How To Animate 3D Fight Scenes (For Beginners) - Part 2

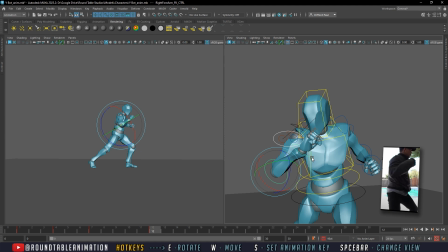245s
You don't necessarily want to create a move where the character's jumping so fast from that movement that it seems pretty jerky. So while I'm creating this hook punch here, I'm not necessarily going to
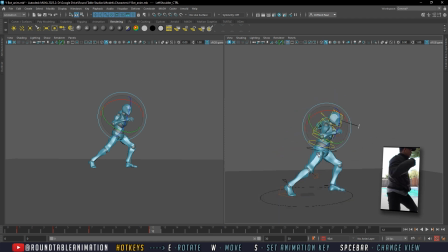269s
move his body weight too much.
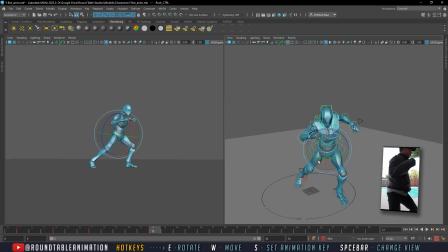271s
Like, I'll move it a little bit, but it's only 5 frames, which really is like, I don't know how much quarter of a second that is. So you're not going to have much time to really,
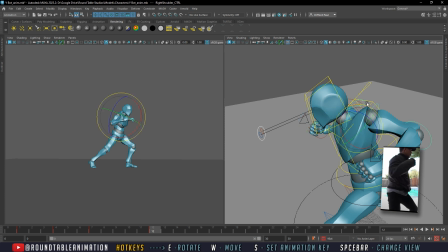288s
to really move that far. So for it to really sell that movement.
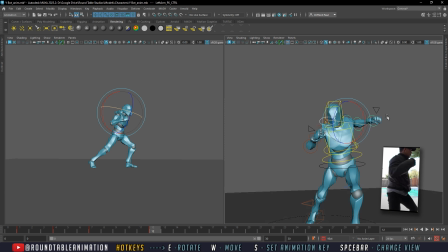292s
So this looks good from the front. I don't know from the side if it if it sells, I feel like I may have to do something like this for it to sell like that.
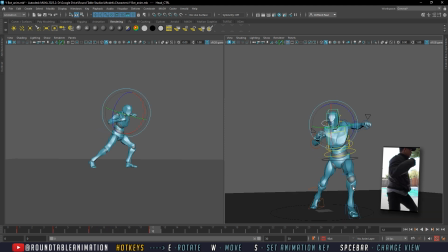310s
Right, so there's a little bit of a weight change, but I want to have it a little bit more of a weight change because you want the power to be coming from
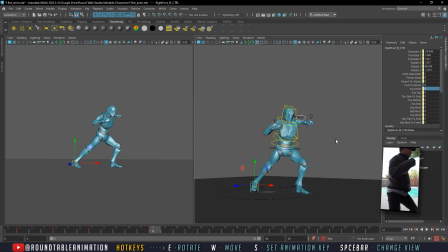320s
the waist down versus just the arms. So we're gonna move him back just slightly a bit
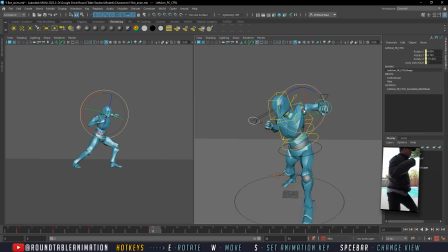329s
and then turn his body so you really feel like that power is coming from, but keep his face on the target so you really feel like that power is coming from the torso and the body versus it coming from the arm, and really bring that. No, that's too back.
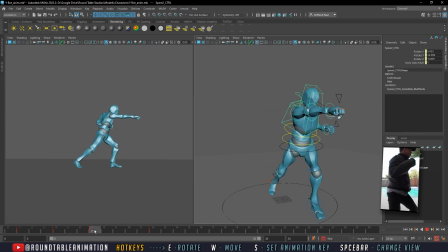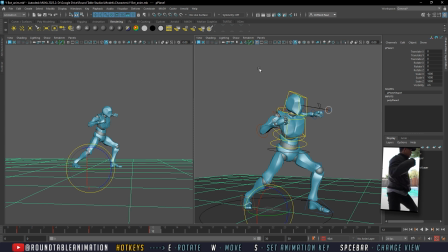357s
So whoop, let's go ahead. This is still on, so we're gonna deselect this. That way it's easier to, okay. So it's good.
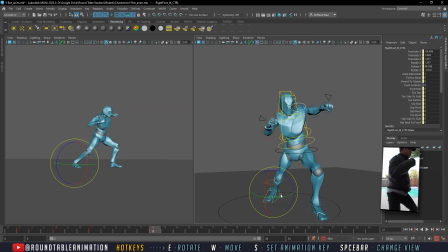374s
And again, even though I have the reference here, I'm not necessarily, since they're going really fast, you know, I really want to make sure my poses are good. I don't necessarily want to use, because that pose is not necessarily the greatest of poses from the reference.
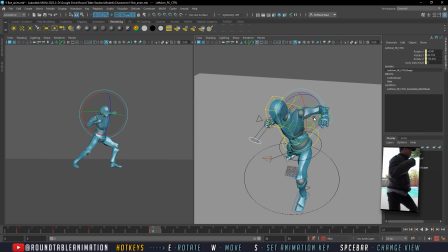388s
I really want to, you know, make it as
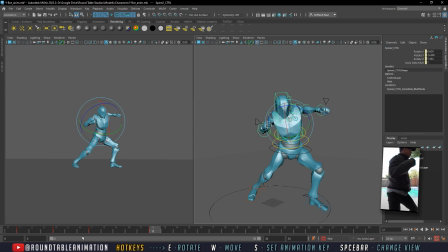394s
clear as possible what the pose is. That might be the ticket there. Okay, so I'm moving from frame 12 to frame 17 into my next pose.
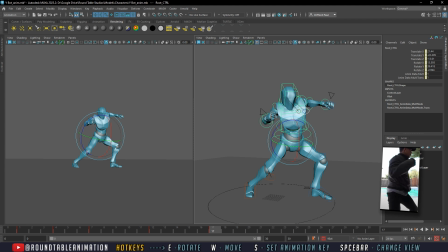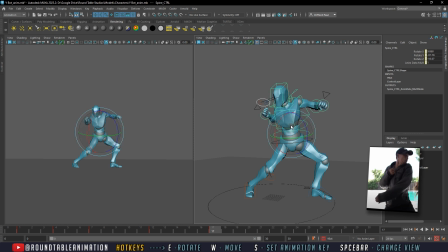And this is really it. Like, if you're thinking about, you know,
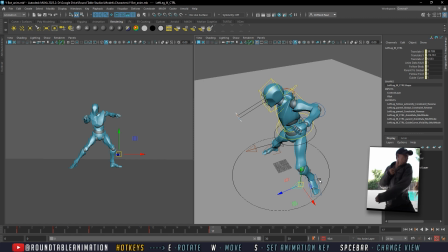436s
if animating is complicated or anything like that, it's really just, you know, having good planning.
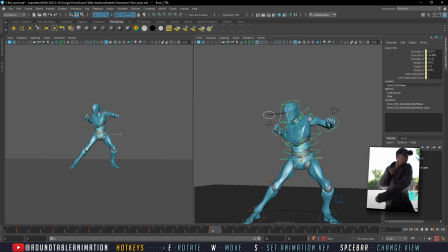445s
And the more you plan for any action, but especially your fight animation, the more you plan, the easier it is to really figure it out, because you're just, you know, making sure that you're setting down keys.
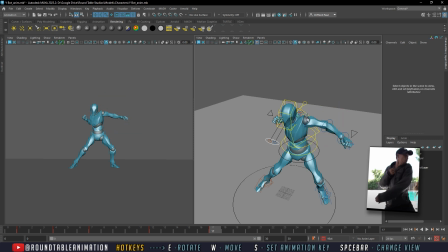461s
You know, we'll be going over on how to make sure it looks believable and how to make sure it can be as dynamic as possible.
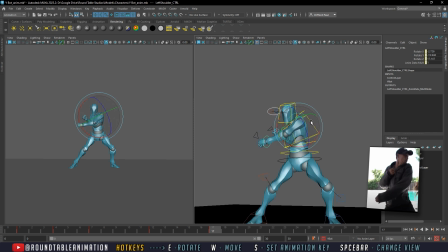469s
But, you know, once you have your keyframe set, and once you have everything looking the way you look, it's pretty, you know, it's pretty much straightforward. All right.
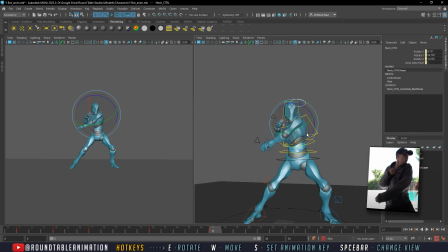484s
So as you can see, I'm going for a much more dynamic, a much more of a